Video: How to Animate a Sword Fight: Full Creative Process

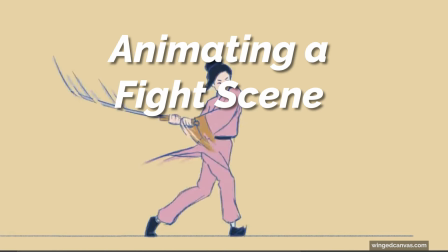(0:00)
I'm going to animate a character and we're going to do an action sequence. Michelle Yeoh is pretty popular right now after the Oscars,
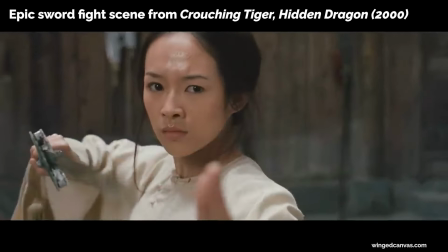(0:07)
and I feel like this is an appropriate time to kind of use this fight sequence as a reference.
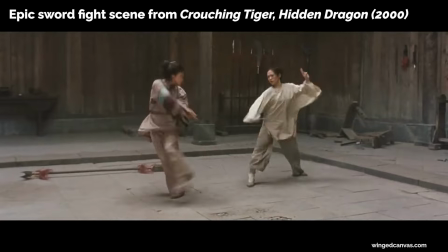(0:13)
So this is the sequence that I basically grabbed and I'm using as my reference point.
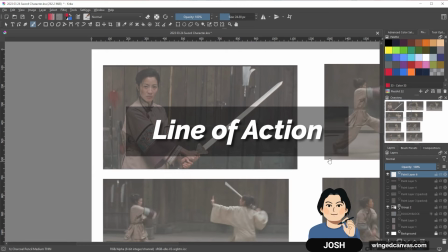(0:19)
And what I'm looking for are the main action poses that the characters have.
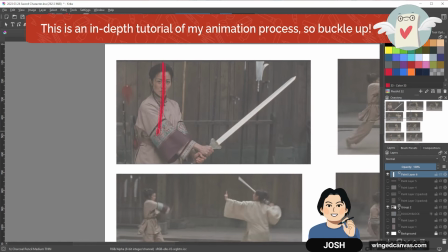(0:24)
So in the starting pose, I can see that it's very stoic.
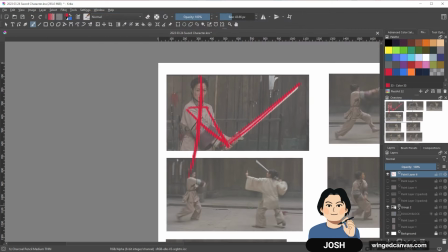(0:27)
She has like a very strong kind of stance, and then it counters with her hand, and then the sword kind of comes out. What I'm doing is I'm looking at this Michelle Yeoh and I'm looking for the kind of line of action for in each of these references.
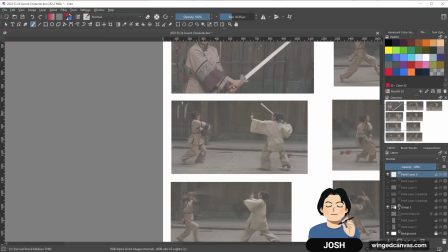(0:45)
So as she takes a step forward, all her weight is in the front, but then she is kind of leaning forward a little bit with her foot trailing back.
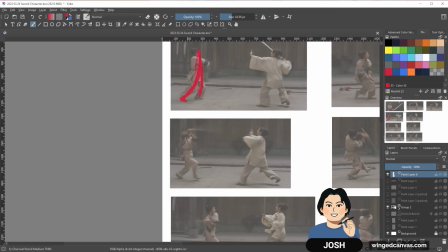(0:53)
And then the next step, she is launching forward more, kind of thing.
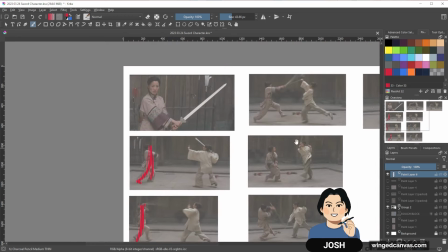(0:59)
So I'm looking at the line of action and I'll notice that there's a lot of these dynamic curves that she's making.
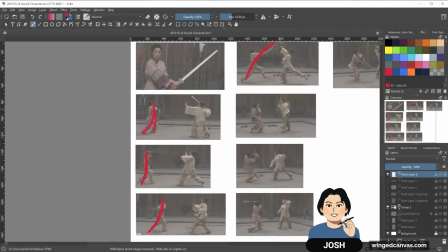(1:04)
So I'm looking at her line of action, but I'm also looking at her sense of weight.
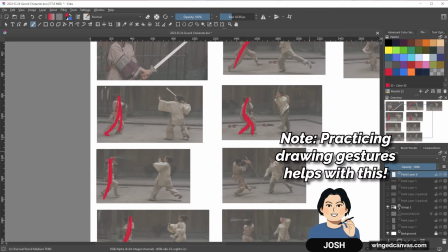(1:09)
So this is why, you know, like we recommend doing life drawing, and we recommend doing like really quick gesture work,
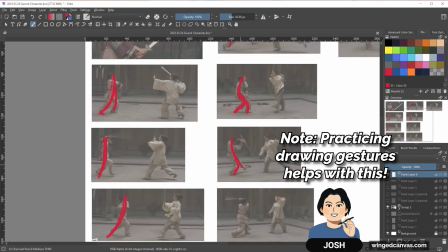(1:17)
because it allows you to really quickly analyze a sense of weight and balance in your characters.
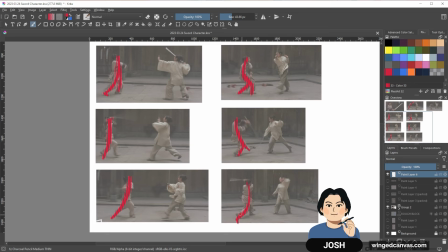(1:24)
So when I was studying this, I was essentially just looking for the line of action and the main sense of weight in this pose.
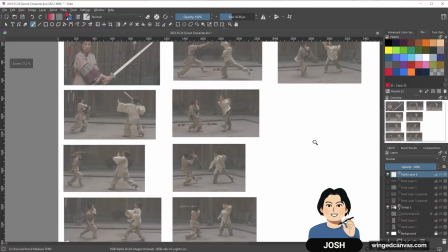(1:30)
If you look at her sequence, she's essentially walking. This is the contact pose.
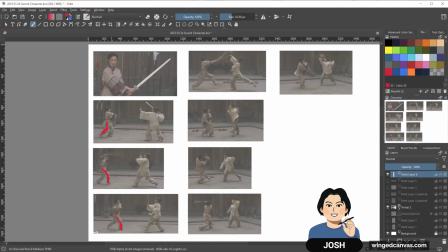(1:36)
So we got a contact pose. And then this is the up pose, where now her leg has moved to the back and it's pushing upwards. And then now it's back to a down or contact pose kind of thing. So she's constantly taking these steps, and I was keeping an eye on this, and I was like, okay. So it's essentially a walk pose.
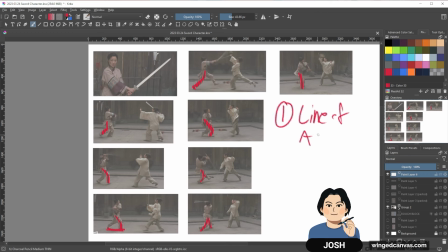(1:55)
So two things that I had to keep an eye on, which is line of action, and then two, placement of the feet.
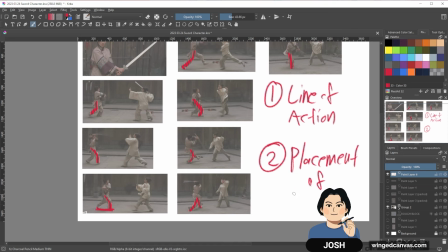(2:02)
We'll just call it that. And the placement of feet is really important because it makes your character,
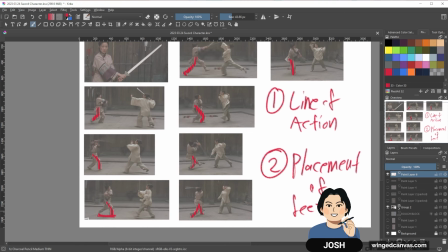(2:08)
especially if they're taking a step forward and if they're walking, it makes it look like their character's actually moving forward. And it'll also make it look like your character's not sliding. Footwork is kind of important. It can make your fights and movements feel really dynamic. So these were the two things that I was like really keeping an eye on.
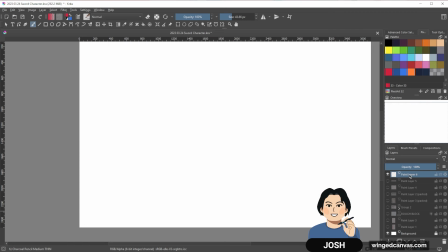(2:26)
And the next thing after that is I then put the reference images,
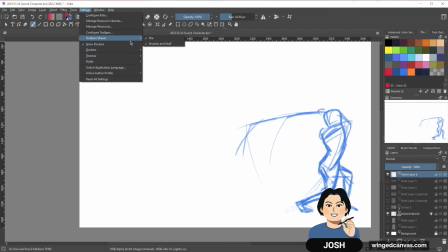(2:32)
like those screenshots, on my second monitor, and I essentially did a rough blocking of the sequence.
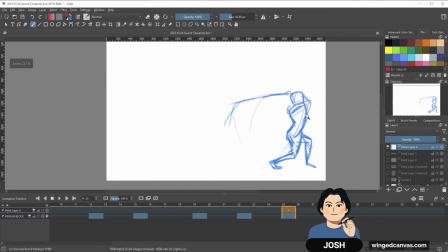(2:38)
I'll flip through them first, and then afterwards I'll play it.
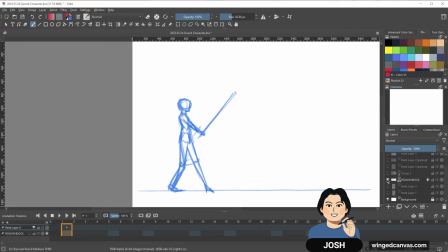(2:41)
So I'm going to show you my rough block, and you can kind of see what it kind of turned out looking like.
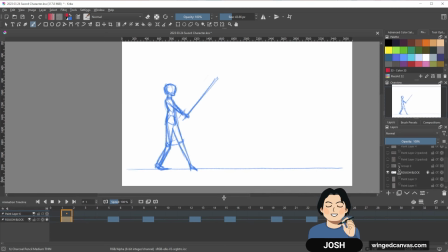(2:49)
Now this is a rough block, meaning that it's not meant to look really refined or anything, but just a way for me to see whether the
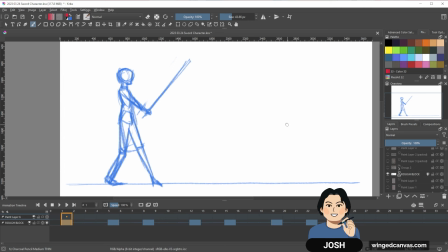(2:58)
action and the motion is flowing properly and get a good sense of consistency.
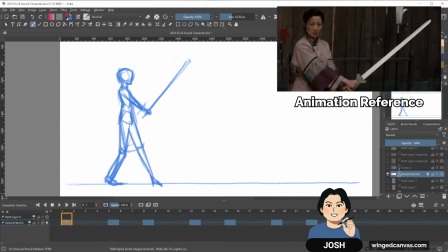(3:06)
So this is her initial step, and you can tell that like this is based off of that original pose.
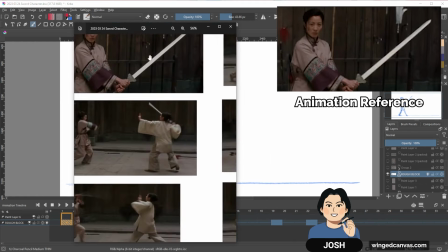(3:13)
So it's based off of this one where she's just holding her sword,
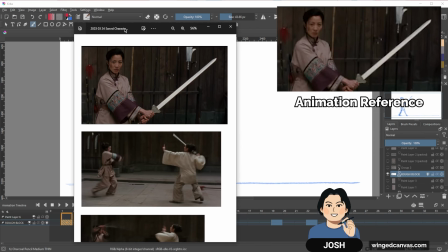(3:17)
but because I changed up the angles a little bit and basically the camera position's different, I can't exactly follow this completely.
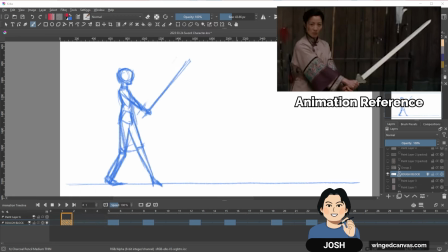(3:26)
So I took the idea of this pose and then I made it my own.
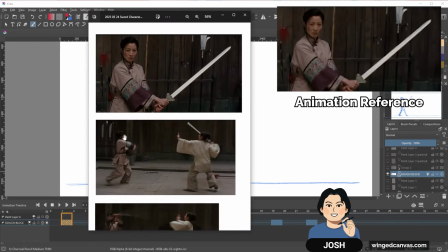(3:32)
So I wanted, because in the second pose, right after I move the image, I bring it back.
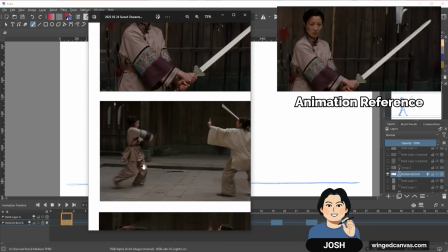(3:38)
So you can see in the next pose that I've screenshotted, she has her left foot is in the front. What I noticed is that her left foot is in front. So because in this first image, I can't see where her leg is, but I love this pose.
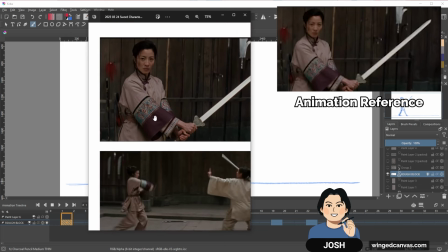(3:54)
I'm like, okay, in order for her leg to be like this, her left foot probably has to be in front.
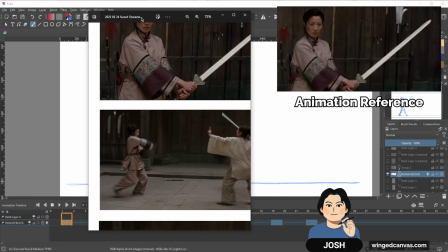(4:01)
So that's what I did, is I just had the exact same pose where she's holding the sword out and she has her left foot in front.
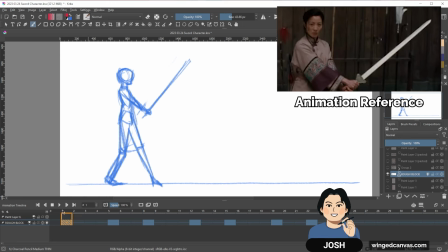(4:08)
And then the next pose is that initiating pose, right? Where she's taking a step forward, she's starting to move down.
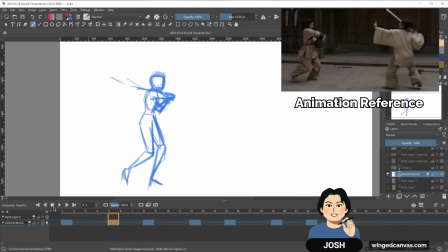(4:16)
And so you can look at the trail and you can see that it's kind of moving down and her body is shifting down. So there's now this kind of curve motion and she's starting to start the swing. And then after that, she takes a step forward. And so this is where feet placement gets really important,
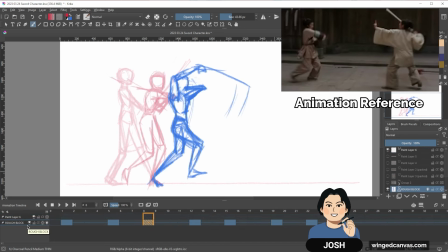(4:33)
because now if her foot is planted and she's taking kind of like a leaping skip of a step forward, her foot needs to stay in the same place. So I can't move it or else it'll look like her foot sliding.
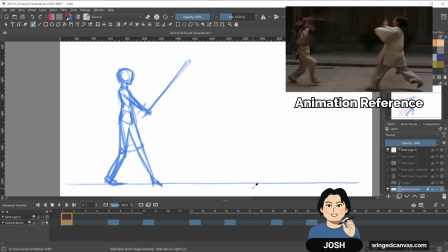(4:45)
And that's kind of the case for this first pose as well. When she takes the step forward, the front foot needs to stay in place. And then the back foot, it's just about to lead off. So it's the tip of the toe foot is just hovering over the ground to give a little sense of weight and momentum.
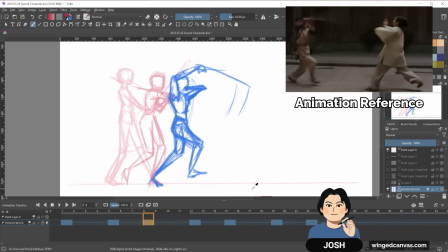(5:03)
And then on the next one, I want it to be a big change in direction. And so that's why now she's taking a big step and her body is slightly floating in the air, but she's now swung the sword forward.
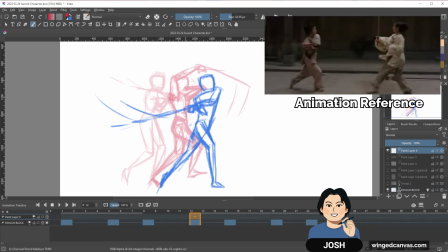(5:15)
And then in the next one, she's kind of whipped the sword around. So the sword is going like this, around this way. And because it's a really quick and fast motion, it's like the next big pose. So I don't want to draw any transitions. I don't want to draw any like real in-betweens when I'm blocking this sequence out, or it's going to be a bit too much.
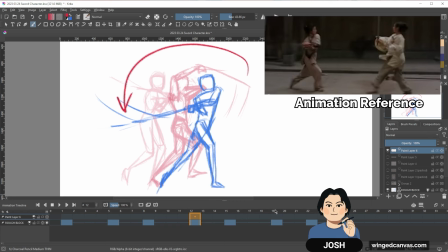(5:33)
And so it's a quick change of direction. And because it's such a big, quick change, you'll read it, when I play this out, you'll read it as like a really fast kind of swing.
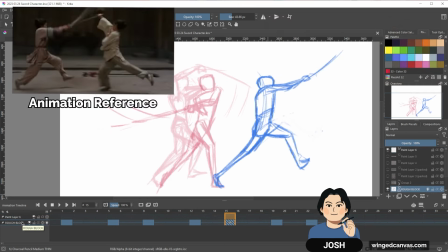(5:44)
And so then we go to the next pose, and this is another big step. And again, foot, I'm keeping an eye on the feet, making sure that it's staying in place.
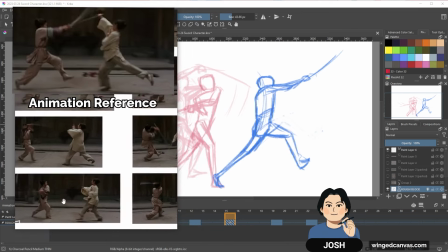(5:54)
And I'll bring the image up so you can kind of see a side-by-side comparison.
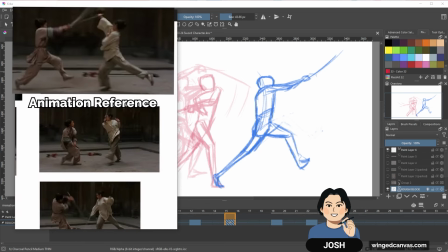(5:59)
And you can see that I've exaggerated a little bit, but not too much.
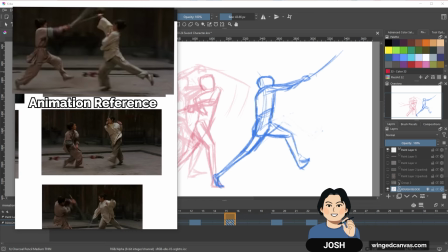(6:04)
And what I wanted to exaggerate was like her really like leaping forward to kind of block the sword hit. So she's really taking a big step forward, and so I wanted to stretch the foot,
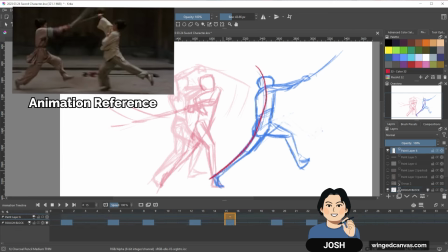(6:16)
and I want to maybe have the body lean forward a little bit more in the back.
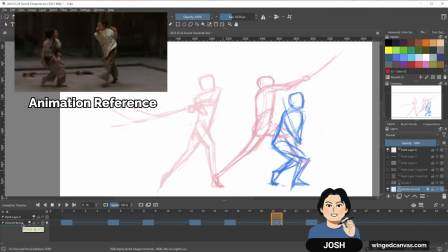(6:21)
And then afterwards, it's kind of like a leap, and she plants both her feet down, kind of scrunches up.
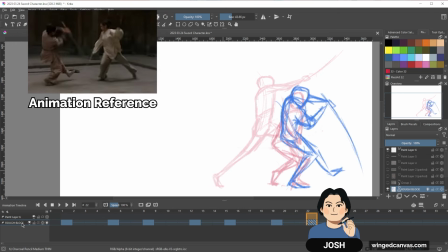(6:29)
It's kind of like a building up momentum. She sticks out her sword in the previous one, and then she lands on her feet, and it holds in all that momentum. And then to the next one, she doesn't quite release it, but it's another sword block, and then sets up for another one.
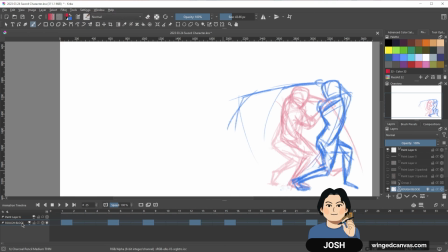(6:45)
So this is where I've ended it off. And so today, because I've already blocked it out, today is pretty much just going to be me cleaning up this sequence. Now that I have the rough blocking down, I'm just going to be kind of animating and following this kind of sequence.
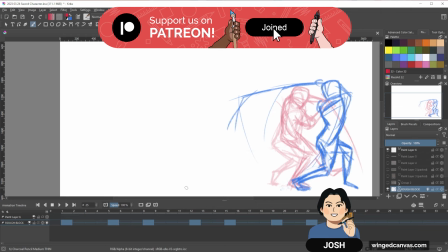(7:02)
You can help support us as we continue to make free arts education by becoming a member on Patreon or YouTube.
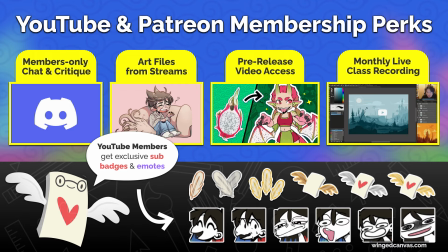(7:08)
This will give you access to special perks like critiques and classes. Now, I'm gonna try to clean up.
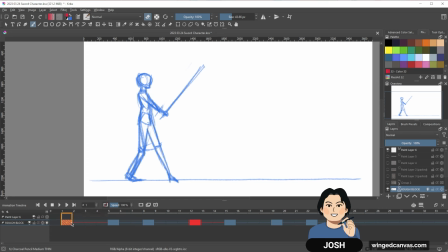(7:15)
And so right now, I'm not gonna actually start adding any details necessarily, but I wanna start making sure everything is lined up proportionally.
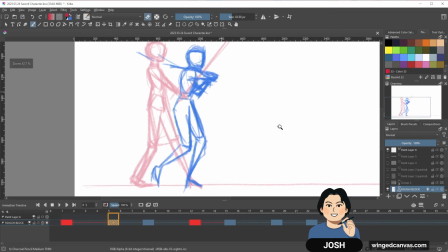(7:26)
So just making sure that the position of the head, how it's moving down, feels consistent with the hips as well.
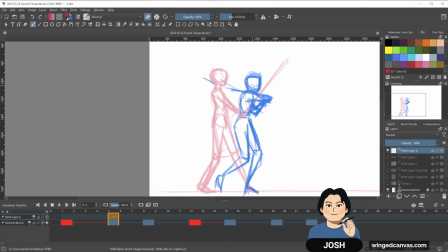(7:34)
So right now I feel like the hips might be a bit too high on the second drawing, so I'm just gonna lower it. I'm gonna switch to my chunky pencil, and I'm just gonna lower the hips a little bit. The other thing is I might try to clean up also the figure itself,
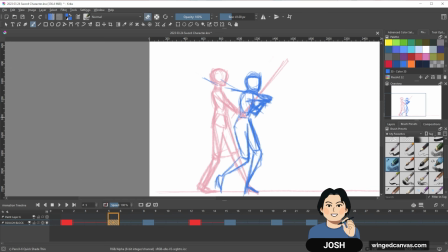(7:52)
as this is essentially the figure I am going to be basing off my final drawing on. I need to make sure that it's clear for me. Like I know what I drew, and I can kind of translate what it is, and I know what I'm drawing, so I know what to attach my drawing to.
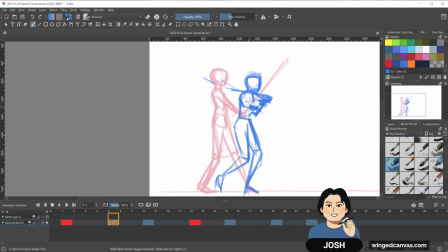(8:10)
This is essentially like a very quick model sheet that I'm using.